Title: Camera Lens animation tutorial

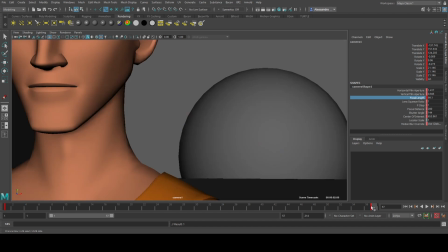493s
So here you need to have like a really strong things, and here you want to have a really shorter one.
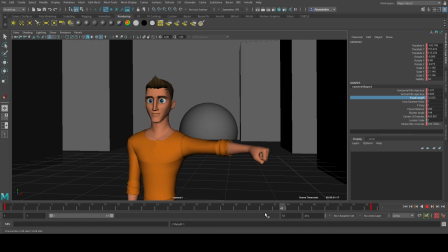500s
Okay, so see, you have this different effect.
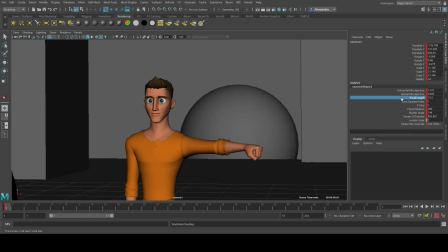503s
So you can explore all these things and have fun as much as you want, and again, and experiment and see what is the best solution.
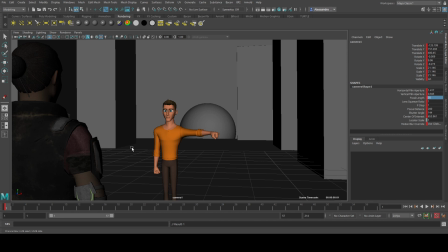511s
So let's talk about now something else. All right, we talk about static shot and stuff like that, but what about when you have a dynamic shot, right?
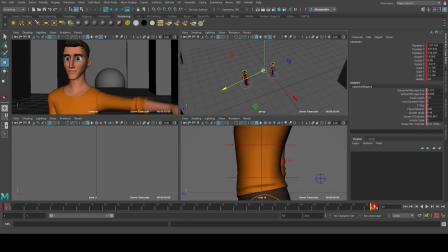520s
For example, there is a chasing or a character is running. So there is another two things to keep in mind, right?
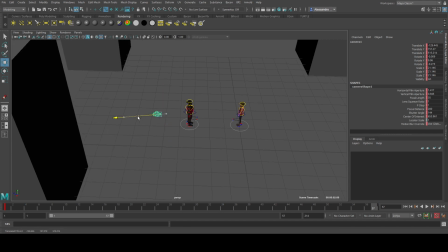526s
So as we said, when let me go this direction, right?
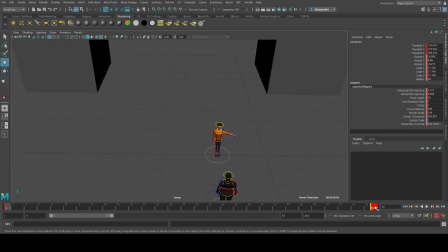531s
When we move the camera, if we have a very big, what is it? If you have like a very big focal length, right? Like this, and
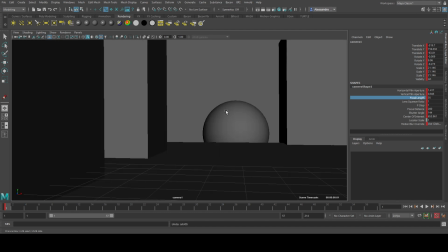546s
now we are basically compressing the environment, the feeling of movement will be reduced. Let me give you a practical example, right? I want to move the camera a little bit here, lower the bottom, right?
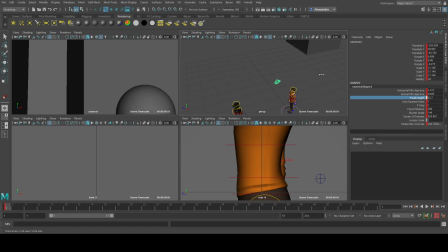558s
Pushing it up. I increase again the focal length, and now we'll move the camera to the back, right? Straight, push it back, right?
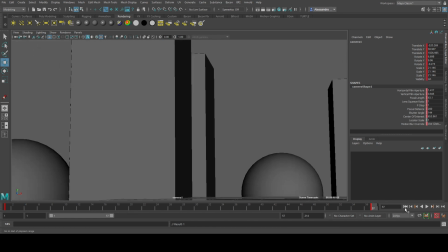574s
And I play from the camera view, and as you can see that the feeling of movement is very little.
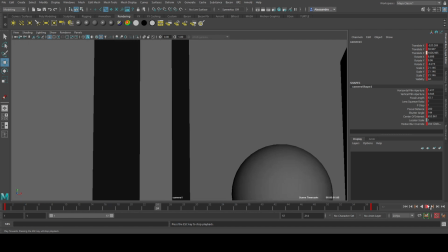579s
You have the feeling that the camera is not really traveling a lot. Now let's keep the same translation, all right?
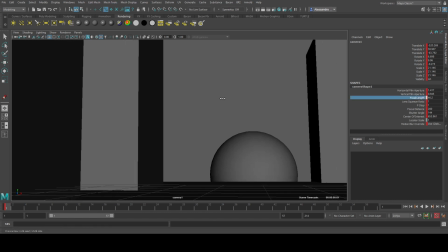587s
But let's adjust the FOV, and let's make it a really short one.
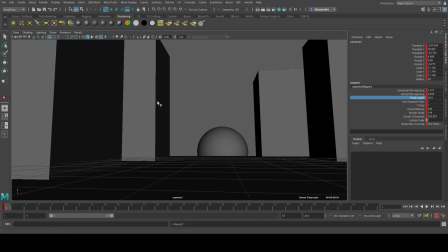593s
Right? I can go in a graph editor, change the focal length here.
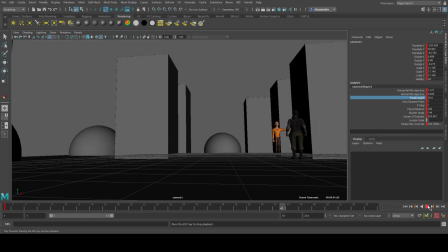600s
Okay, there is no key. Okay, so you can see now you have the feeling that the camera is moving a lot faster.
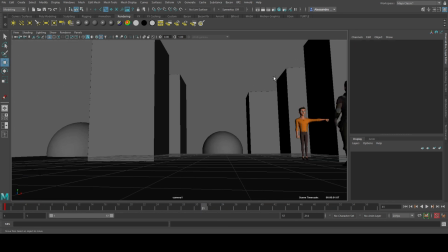609s
Okay, I didn't change the camera movement itself. I didn't change the translation.
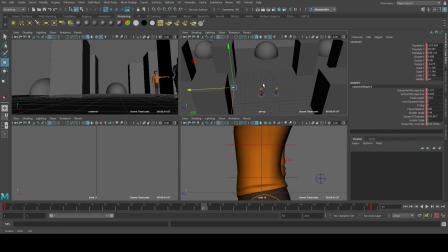615s
I kept everything the same. Okay, this value I didn't change it at all. But because now with a shorter camera lens, you're basically squeezing the environment, and you have the illusion that there is a there is bigger distance between those buildings and everything, right?
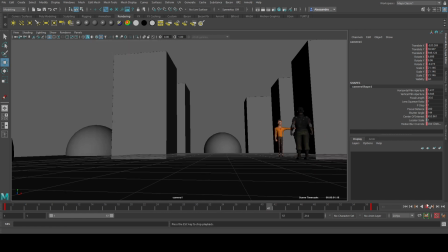632s
And that's why sometimes when you do a lot of dynamic shot where you have like character running,
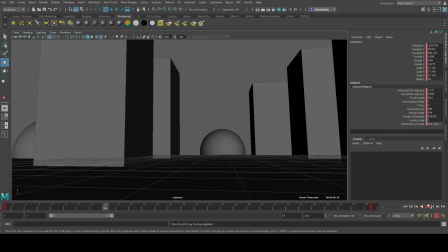638s
camera moving all around, and you want to have this kind of sense of speed, it's always good to have a shorter focal length.
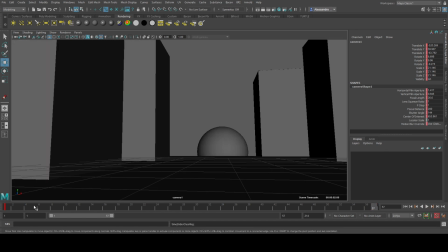644s
And this also actually work even though if you, let's say in this position, you don't want to move the camera, but you only want to move the character.
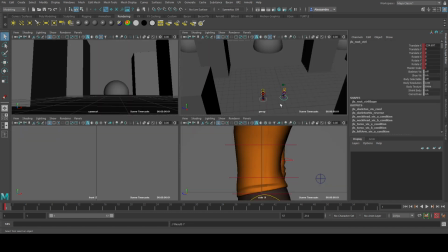653s
Let me give you this idea, this other example, right? Let's assume I want to have this character running from the back of the shots, right, until the very close, right? Let me put it right here.
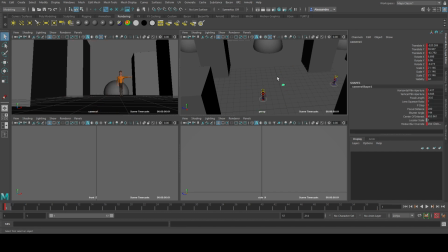672s
Actually, for the sake of this shot, let me raise the camera, right? Let me raise it like this. The character is going from here to here, right? We can even translate it for the ground right now.
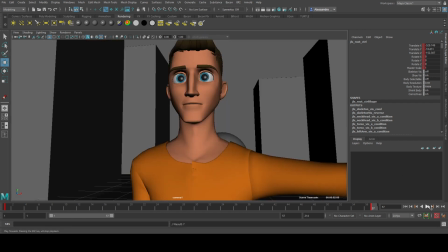683s
Doesn't really matter. Okay, so if I play this, you'll see there is a certain speed, right?
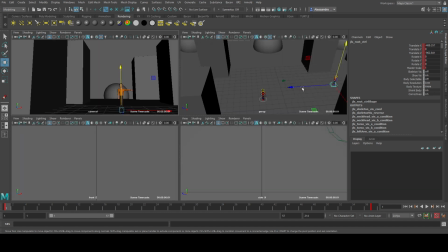692s
Actually, let me even increase it a bit more. I can go really further. Boom.
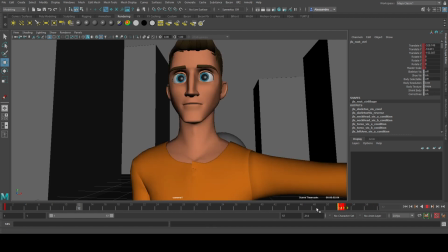699s
Boom. You have a certain sense of speed, right? You can even improve this a bit more, make it even faster if you want, right?
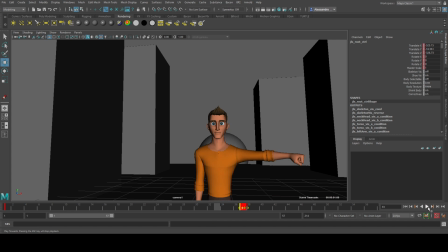706s
Boom. You have a good sense of contrast, right? Because again, you exaggerate with the camera lens.
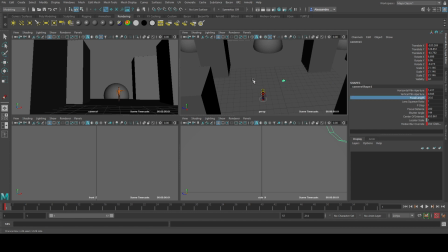712s
But what about now if I do exactly the same, I don't change the character animation, and I bring this one to, I don't know, 90, right?
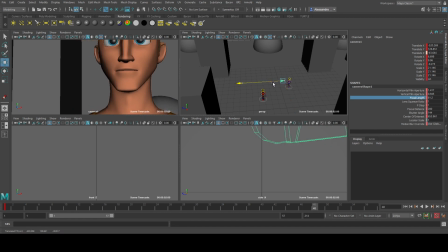721s
Let's go here. Let's frame this character properly, right? Go down like this.
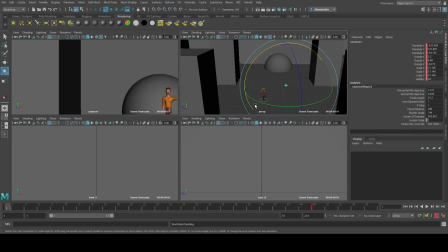735s
Let's reduce this one, right? Maybe I can just framing it like this a little bit more.
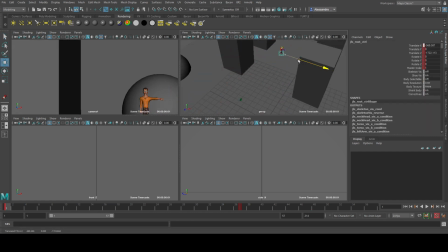750s
Okay, we go from here.
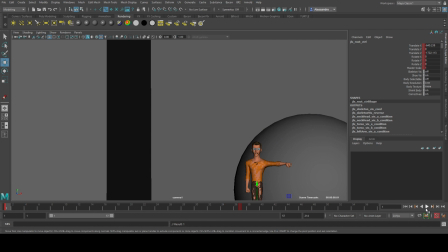753s
So now you can see that the sense of depth, you still have it a little bit because the character is moving a lot, but it's not as much as the other one.
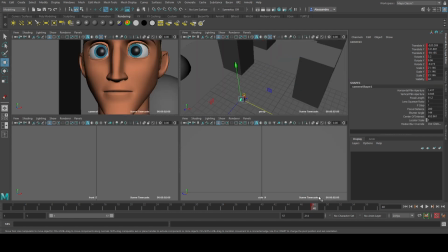762s
Okay, and you'll notice that the more I go, the more I exaggerate this one, if I go 100, right, even more,
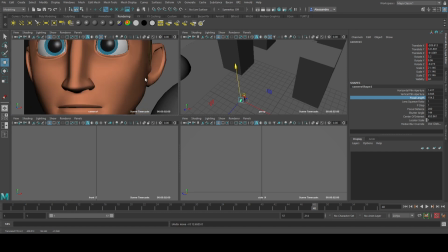771s
and the more the sense of speed is being reduced, all right? See?
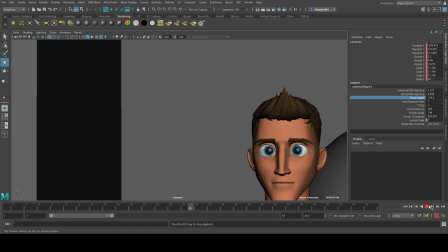777s
It feels like it's not traveling that much anymore compared to the other one.
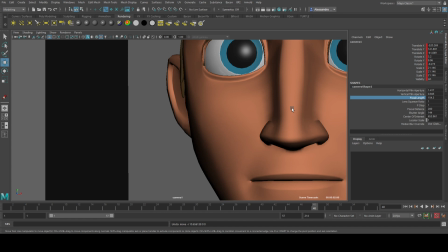781s
And again, maybe there are specific cases where you are okay with this kind of stuff, but in general,
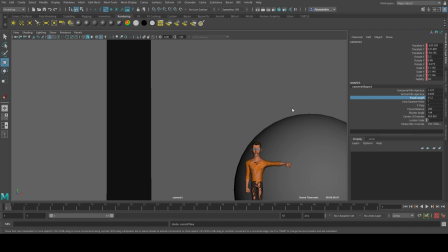787s
when you have dynamic shot and what you really want to give sense of speed, of contrast,
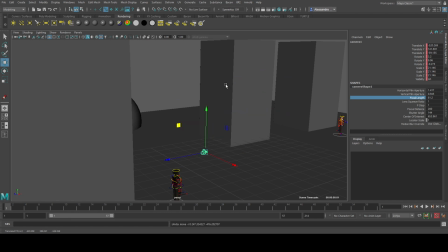793s
you want to see the camera really moving around, and you want to see the background moving behind really quick. Rule of thumb is always going with the shorter one. Obviously, guys, there is always exception. Okay, this is not necessarily a golden rule that you need to follow all the time.
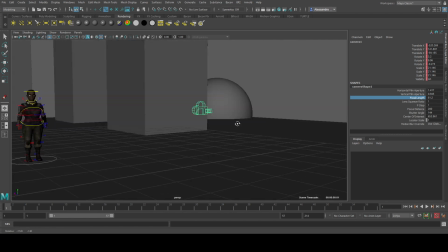809s
There is always going to be exception, and it's up to you experiment and always to find what works for you at the end, right? But at least I hope with this video you understand at least the reason why you change the camera focal length to a shorter one or a bigger one.
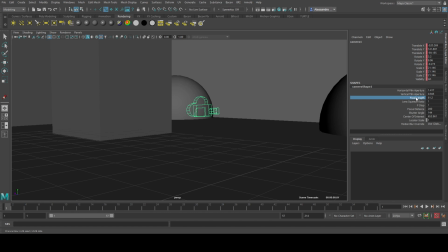827s
What is the reason behind? And so you can apply based on the result that you want to achieve, right? You want to increase the sense of depth and speed, you can go for a short one. For you, it's not really that important, the background movement, and you can really use a larger one, okay? So at the end, it's entirely up to you, okay, when you're doing a layout or directing, right?
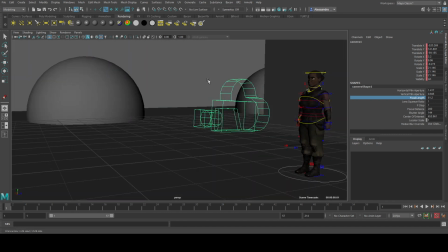846s
And I always encourage you guys not just to follow my advice, but take my advice and explore yourself and study and come up with your own solution. Okay, guys, the short tutorial for today. I hope you enjoy. Let me know if you kind of like this tutorial about camera movement and things like that.
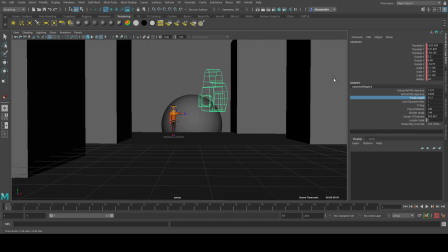862s
If you want me to study and explain more about camera, I will be happy to do so. And see you next time. Ciao, guys.